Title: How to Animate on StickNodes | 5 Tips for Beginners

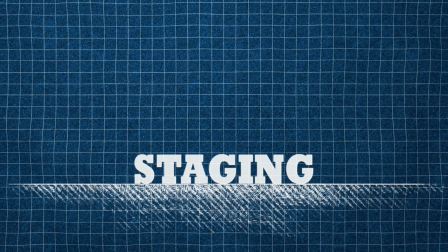My final tip for you guys today is staging. Now, staging is more than one thing. It's a mixture of a lot of things, to be honest. Composition, timing, exaggeration, and characterization.
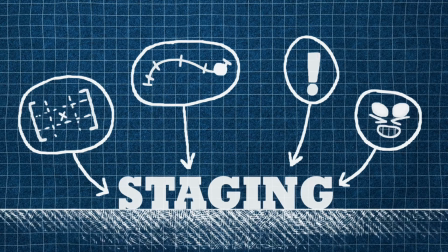These factors all play a big role in it to enhance one thing: clarity.
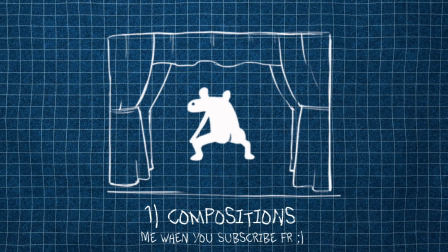Composition has to deal with the camera and placement of your animations.
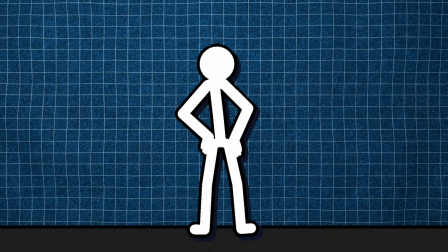In your animations, having the camera placed too close to your subject or too far can affect the whole scenery of things in total.
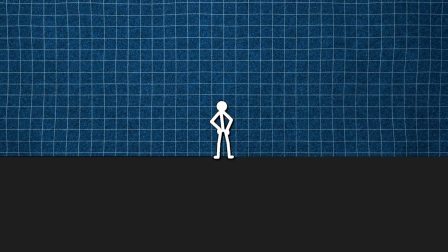It's also the arrangement of elements with the frame. It involves considering the placement, size, and relationships of characters, props, and backgrounds to create a visually pleasing and balanced composition.
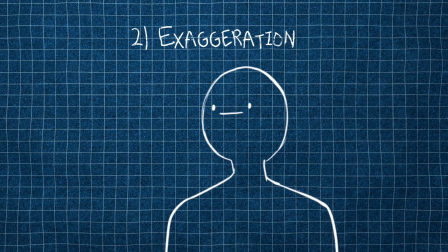Exaggeration is a technique used in animation staging to emphasize actions, expressions, or emotions. It's about pushing the boundaries of reality to create a more impactful or comedic effect. By exaggerating movements, poses, or facial expressions,
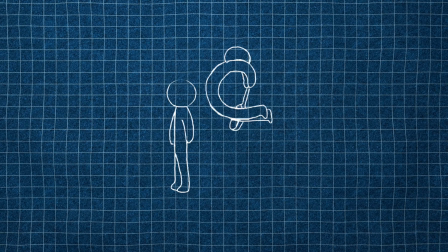animators can make the animation more dynamic, entertaining, and expressive.
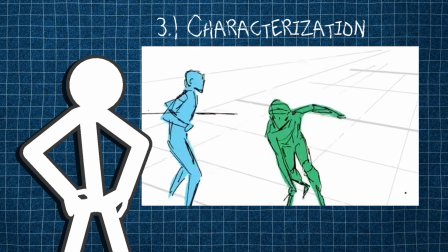Characterization in staging is all about capturing the essence of a character through their physicality, poses, and movements.
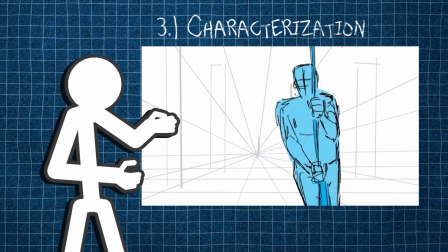It involves understanding the personality traits and motivations of the character and reflecting them in the way they are staged.
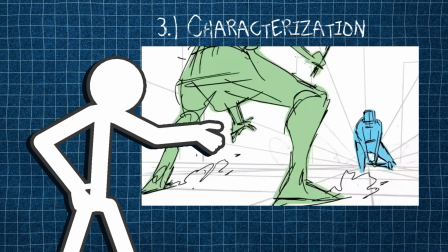Every character has a unique way of moving and behaving,
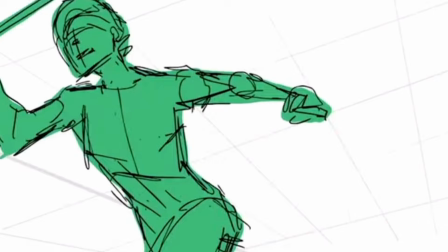and animators use staging to bring out their individuality and make them relatable to the audience.
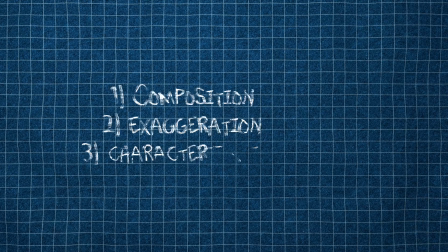These three elements, composition, exaggeration, and characterization, work together to create an engaging, visually appealing animation. They help bring the story and characters to life, making the animation more immersive and enjoyable to watch.
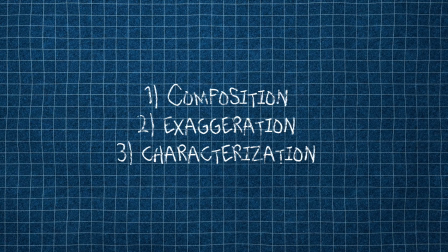Some examples of people who are experts are these are
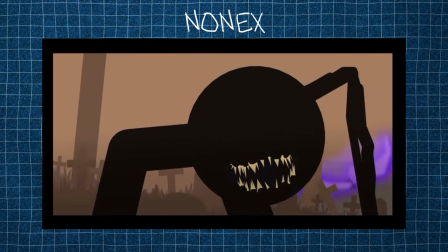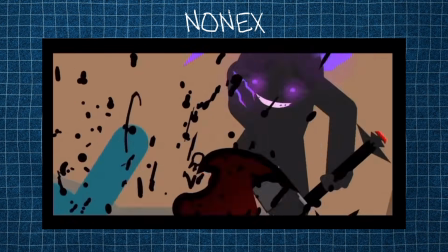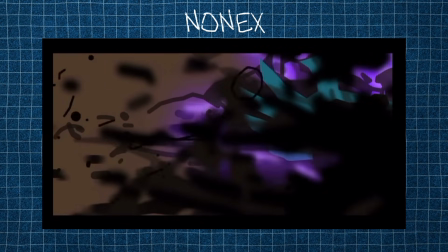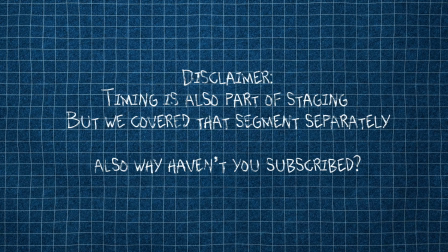Now, I didn't talk about timing because we've already spoken about that, but timing can also be considered to be a form of staging.
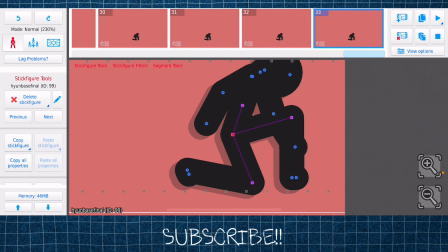Alrighty, as per usual, I'm gonna use this last 1 minute segment to talk about a little bit of the stuff that are coming to my channel.
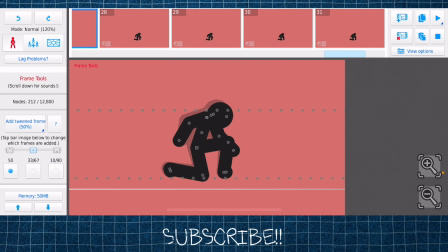First of all, I'm sorry if you can hear crickets in the background. That's because I'm outside.
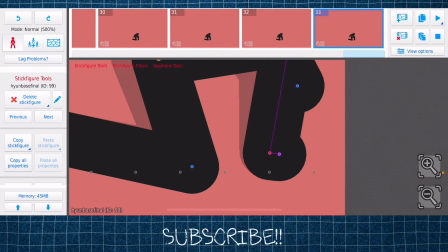Don't ask me why. So in my previous video, remember when I said we're gonna start having actual animations?
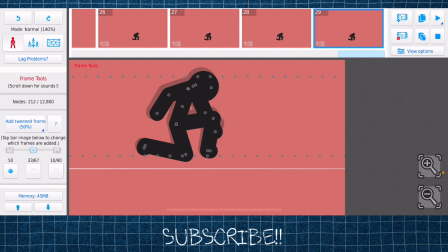That's still coming, and I've settled on storytime animations because y'all say I have a nice voice.
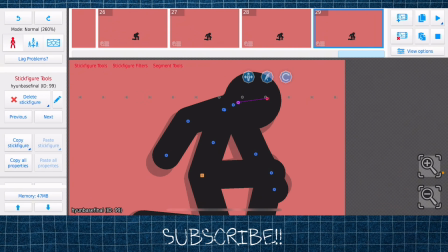I'll also be talking about my life, the good parts and the bad parts, what it's like being in college,
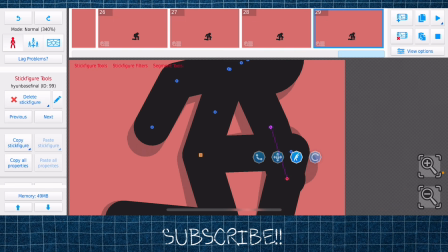into YouTube, at the same time, and occasionally a rant or two.
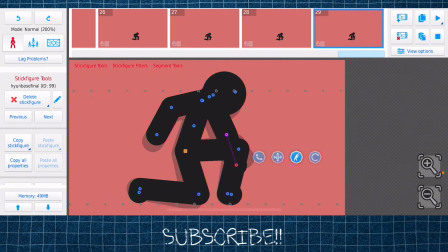So it's gonna be a fresh swing of content, and I really hope you do enjoy it.
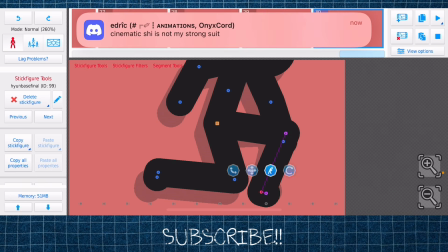Other stuff include updating my banner and profile picture, but it's still me.
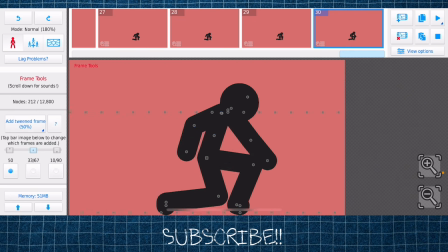Also, join my Discord channel.
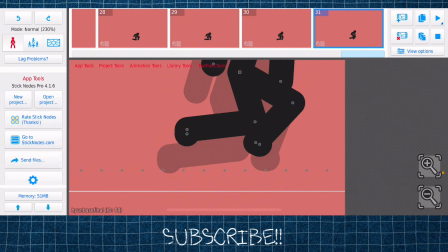I do this weekly event where there's the best animator of the week is selected every week and presented with an epic animator role.
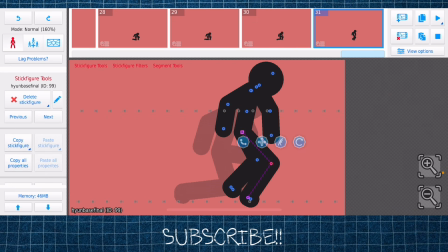So if you think you've got what it takes, then go for it.